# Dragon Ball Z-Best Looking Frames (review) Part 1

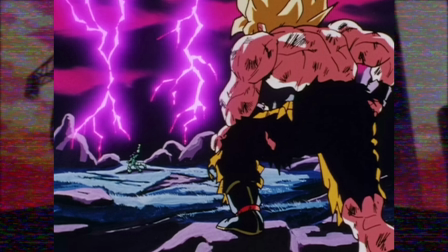[4:03]
Meanwhile, Freezer is in the distance still with his arm raised and a lot of the frame is mostly covered in shadow while you have a center light here, most likely illuminated by the lightning, drawing your focus further to him. However, what especially brings this scene together is the choice of colors.
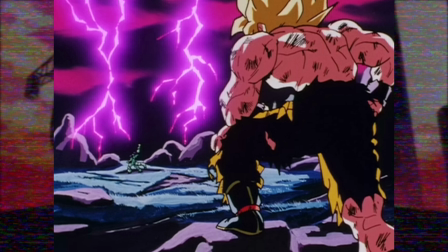[4:18]
The sky is drenched in black with pinkish red clouds and magenta colored lightning which looks visually spectacular. This especially gives the scene a dark atmosphere as the planet itself is slowly dying and I wonder if the black skies were perhaps inspired by the limited color palette Toriyama went for in the manga.
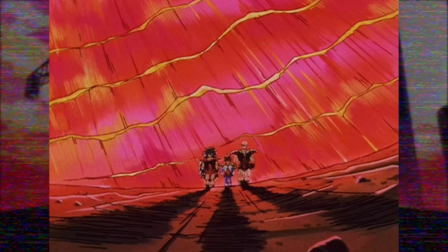[4:35]
And on a side note, there are definitely some more notable shots within this episode thanks to Yamauchi's direction although Ebisawa's supervision did
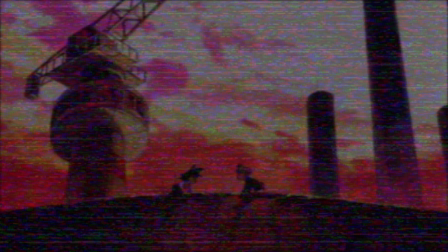[4:44]
hold it back in some areas and originally I placed Naoki Tate more near the end of the video but this piece deserved to be mentioned much sooner.
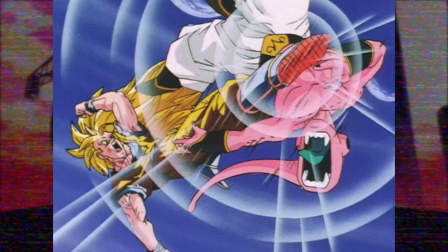[4:52]
The poses like always with his work are incredibly dynamic with exaggerated gestures and amazing expressions especially on Kid Buu. The speed lines added also further give weight to the blow as well as the white impact lines and now back to a close-up shot by one of my favorites
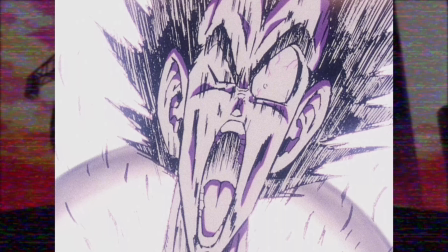[5:09]
masaki sato as vegeta gets hit by the genki dharma or spirit bomb and episode 34 and i did discuss this scene on a video solely dedicated to him but i mean i have to bring it up again vegeta's expression is off the charts the exaggerated proportions of not just
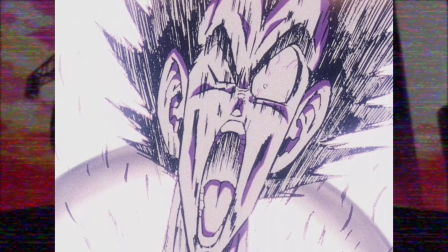[5:26]
the mouth but his entire head and neck being drawn quite thin create a terrifying effect as this attack is literally tearing him apart and really sells how dangerous this attack was. Speedlines and hatching also make a glorious comeback and quite similar to like what I said before, it really adds grittiness and depth to a scene.
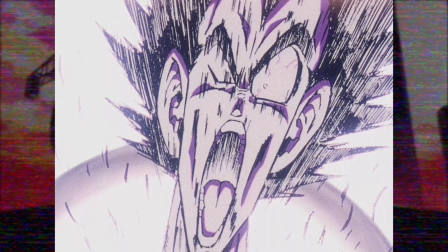[5:44]
And like always, Sato brings the manga to life, delivering all the intensity portrayed in the original manga,
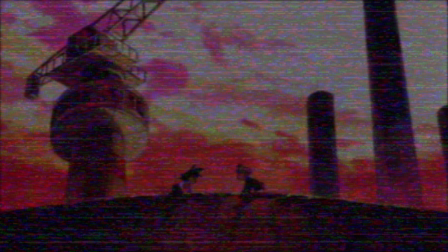[5:49]
which also should be given full credit for, that is where this dramatic shot originated. Then another Vegeta frame just for good measure, I'd probably get shot if I left this classic out,
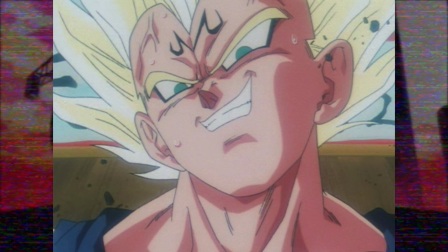[5:59]
which I believe was done by Shingo Ishikawa and corrected by Yamamuro, although correct me if I'm wrong. Anyway, regardless, it's probably one of the coolest looking grins Vegeta gives in the series. The low angle shot gives a feeling of superiority as well as the way he turns his head on an angle, really personifying his cocky attitude.
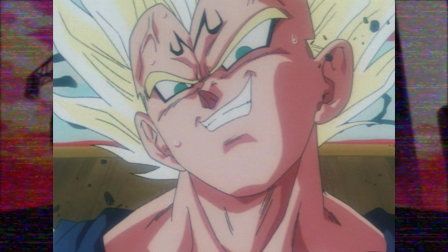[6:18]
Features such as the nose and mouth especially are drawn quite pointy and sharp, which works well for the tone of this scene. The shading has great shape language and is readable and provided a good amount of depth and well the skin tones themselves are great although they
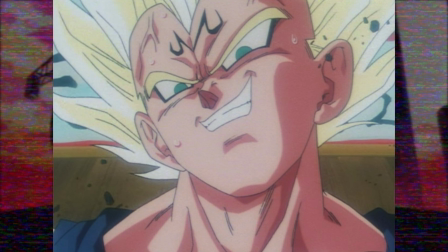[6:31]
may come off a little desaturated due to some sort of filter speaking strictly in the traditional sense of course which is later removed however it does create a noticeable shift in the lighting and as to the tone of the scene and up next a classic scene of Gohan obliterating a Cell Jr.
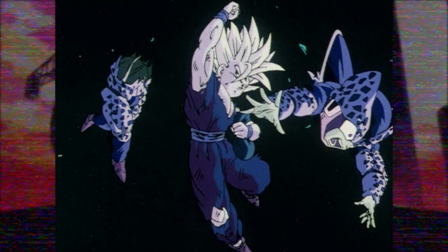[6:47]
this episode was supervised by the legendary Tadayoshi Yamamoru and I believe this scene was animated by another legend, Naotoshi Shida, and 100% credits also to DB Animators for this find which he posted on Twitter. But anyway to this scene, the first notable point that I really like is the gesture.
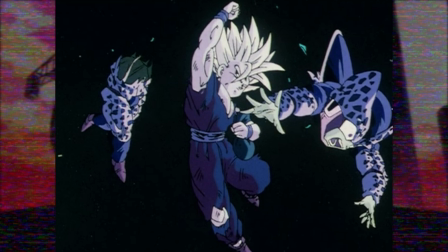[7:05]
It's dynamic, provides a good sense of movement, and expresses the power of the punch. The facial expressions on the Cell Jr. especially is quite noticeable, with Shida really pushing the expression especially with the eyes, and the angular touch he has to his work really blends well for these types of scenes.
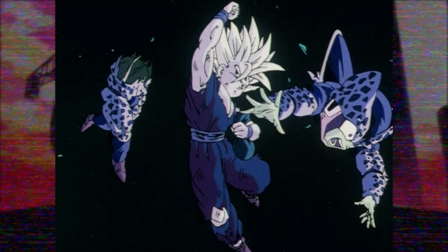[7:22]
The storyboard for this episode is another important name within the franchise, Yoshihiro Yuada, who worked within 59 episodes of just Dragon Ball Z alone and the composition he provided is great with Gohan centered in the middle with two halves of the opponent at opposite ends and the choice to literally just black out
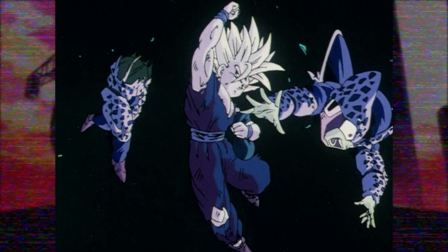[7:39]
the background and have the characters covered in shades of blue and purple hues really frames this as an important and special moment that just draws you further into the scene all the more and the color palette will constantly shift like this as the various cell juniors are dispatched and finally I like the
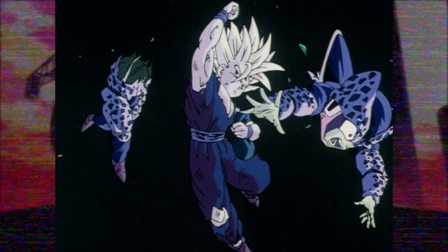[7:56]
clothing it holds form and feels three-dimensional and now to this frame from the first Dragon Ball Z movie which I added just because this whole sequence
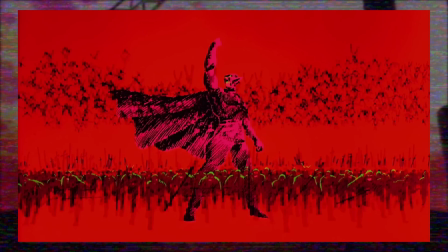[8:04]
was something quite out there and different to a lot of the frames we will go over today and honestly something quite unique within the series in general this movie was directed and storyboarded by Daisuke Nishio. However, I don't know of the animated for this scene, but what makes this stand out is more so the whole entire composition. The color palette completely changes into red and green,
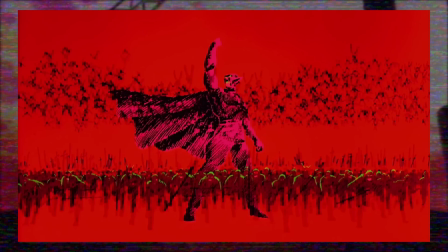[8:24]
and the whole entire background being drenched in just this saturated tone of red carries an incredibly sinister feel and hints of green glowing from the main subject's eyes, with the demons themselves being backlit, also with a highlight of green, and a lot of the demons, but more so garlic,
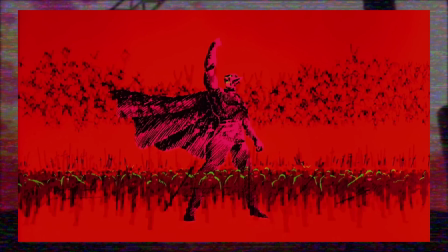[8:38]
especially for the shading instead of any secondary tone has just thick brushstrokes applied creating quite a dramatic contrast between light and shadow. Furthermore, Garlick Jr's father is drawn in quite a heroic pose with his cape in the wind and a massive horde of soldiers behind him not only on the ground but also in the air blotting out a large part of the sky.
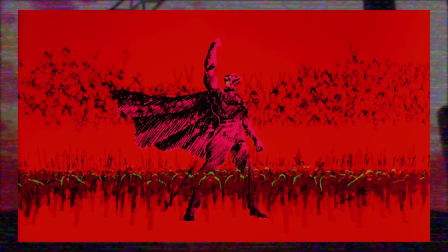[8:58]
The whole entire framing of this scene really succeeds in building up the evil threat Garlick Jr's father posed and illustrates the backstory Kami is discussing in an effective and interesting way.
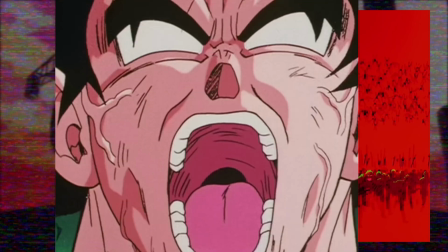[9:09]
Now back to Masaki Sato for the Super Saiyan transformation within episode 95.
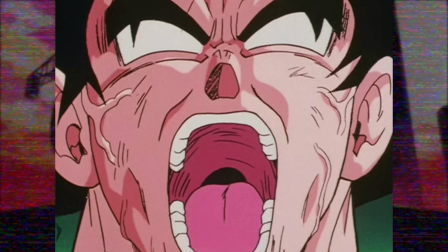[9:15]
As seen before he can really pack some expression into characters and well this one is no exception. The stretched out mouth, whited out eyes and the veins which have sort of a rough touch as well as being a close-up shot all comes together in creating an impactful and really dramatic frame as well as being part of a great scene in general and like I've mentioned before his style of
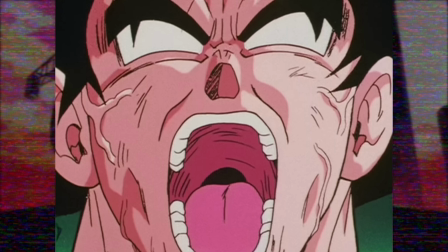[9:34]
shading and where he places it illustrates a good understanding of form and further adds to the three-dimensional feel of a character and the colors themselves overall are a lot of nice reddish and pinkish tones which look great on a character.
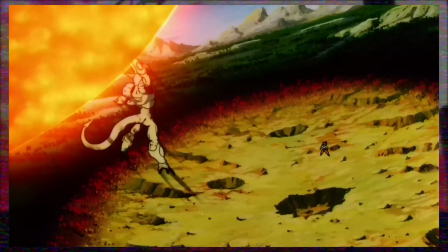[9:47]
Next up we have a gorgeous frame from movie 5 directed by Mitsu Hashimoto who provided the storyboard I believe for this gorgeous shot although it is unknown who the exact background artist is of the scene but first let's go over the composition and framing which is excellent.
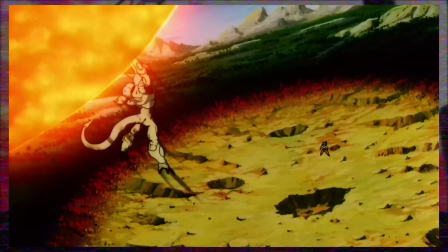[10:01]
I love the bird's eye view over the battlefield, you get a great sense of scale between these two fighters with Kula being more closer to the camera. Meanwhile, with Goku being scale quite small, selling the message that Kula now has the upper hand over Goku. It was also a nice touch to have Goku around the center of where the forest is burnt out,
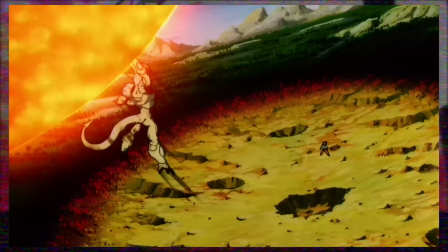[10:18]
which provides excellent contrast without him getting lost in the background and helps further illustrate Goku as a secondary focal point. The background art is superb and the effects work with the glow coming from Kula's variant of the supernova looks great. and I
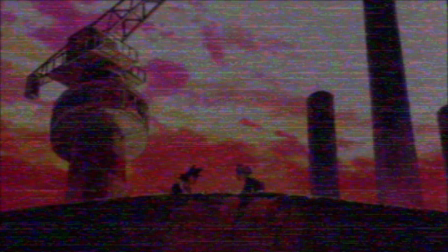[10:33]
thought I would chuck another background frame just because you know background art in general is often overlooked and once again I don't know who the background artist is but it was
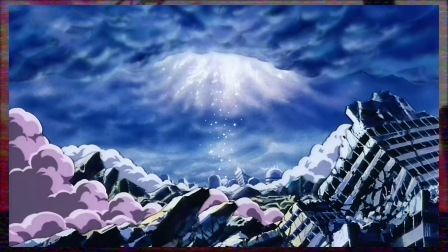[10:41]
also directed and storyboarded by Mitsu Hashimoto and it is a perfect way to end off this amazing attack and the destruction of the main villain of this movie with the sky returning to normal with a lot of the frame where the clouds or buildings being painted mostly in blue which as a color
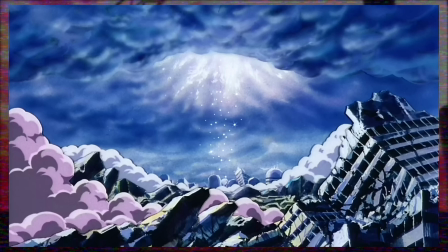[10:56]
choice gives a calm and even cheery atmosphere especially compared to before.
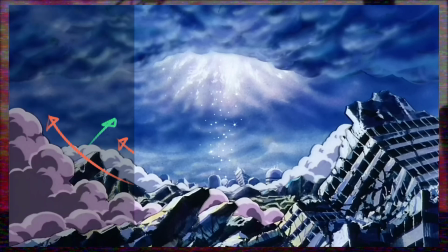[11:01]
This piece also has a clear focal point which is guided to through the use of background elements such as the clouds parting away and the rubble pointing inwards towards
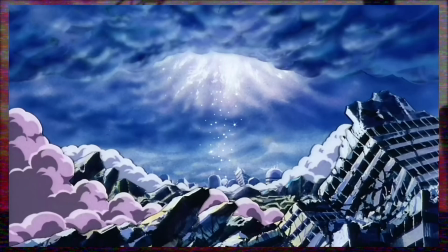[11:09]
the sky where we get this breathtaking opening within the clouds with the sunlight illuminating the city with either aura or something similar left over floating up in the air. A really amazing piece and honestly I'd like to discuss the other shots of like Goku soon after but we do need to move on
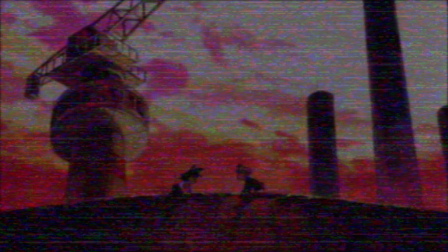[11:25]
because honestly when it comes to this movie and I mean many of the movies in general they are filled to the brim with gorgeous shots.